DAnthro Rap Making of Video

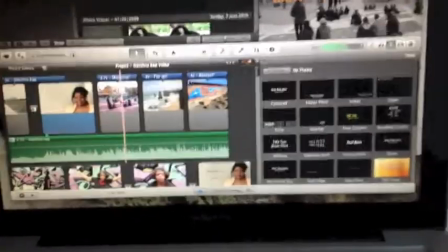[12:06]
Some of the key choices we made, I made the choice to do black and white,
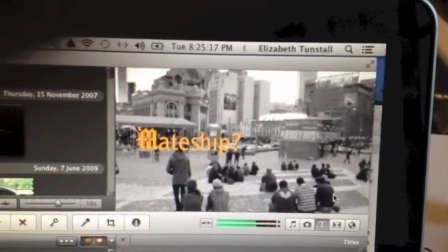[12:11]
mostly because I knew there was going to be a lot of unevenness in the recording of things because we weren't using any special lights,
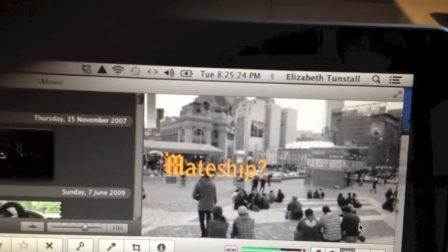[12:20]
and, you know, that was why we had all the difficulty with choosing the overcast days
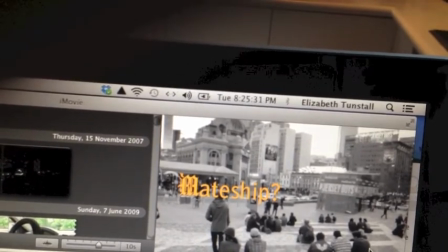[12:27]
for all of the of the of the filming so that at least that part was
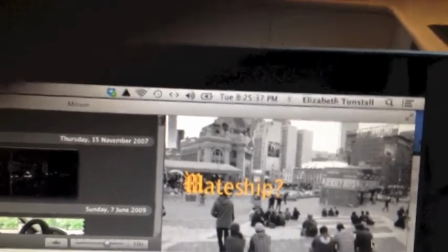[12:33]
even but we didn't use any special lights or any special equipment so I figured that if we use black and white that
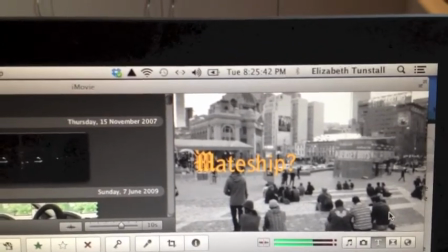[12:39]
would kind of even things out and give everything a coherency in spite of night not having
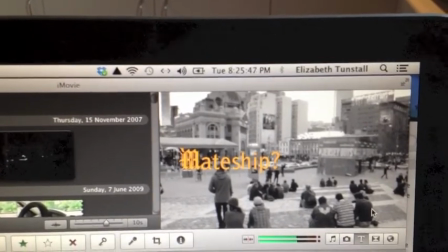[12:44]
coherency with all of the special of lighting equipment that you normally achieve to do that
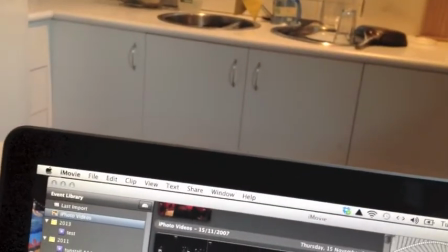[12:49]
and with the exception of the one sort of dance section which just because the
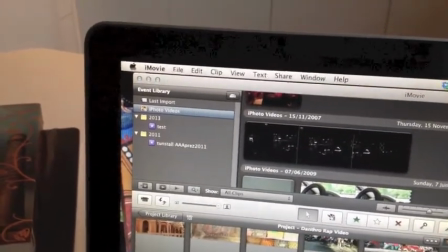[12:55]
just because the you know the scene
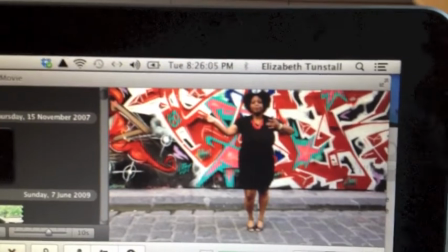[13:01]
was so beautiful up in Hosier Lane that you know I wanted one little bit of color to be able to show in the
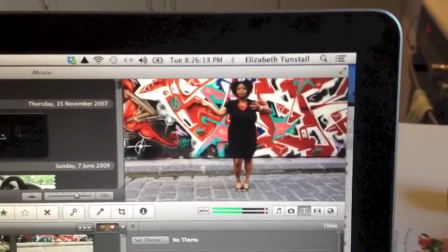[13:09]
video just so that people get sort of a taste of how amazing it was to actually do the shooting in that in that alleyway.
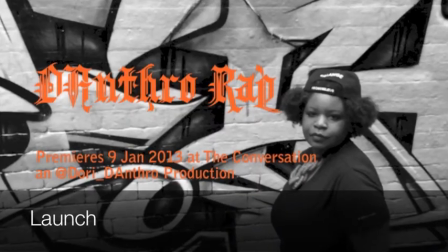So that's a little bit about how we made the design deanthro wrap video. I hope you actually enjoy the video so now we're gonna show you the whole entire thing put together. So thanks for watching and again if you have any questions feel free to email me at etunstall.swin.edu.au. Follow me on Twitter, so I'm at Dory underscore D'Anthro on Twitter, and I hope you enjoy the video. We had a really good time making it. It was lots of fun making it, so I hope you have lots of fun watching it. Thanks.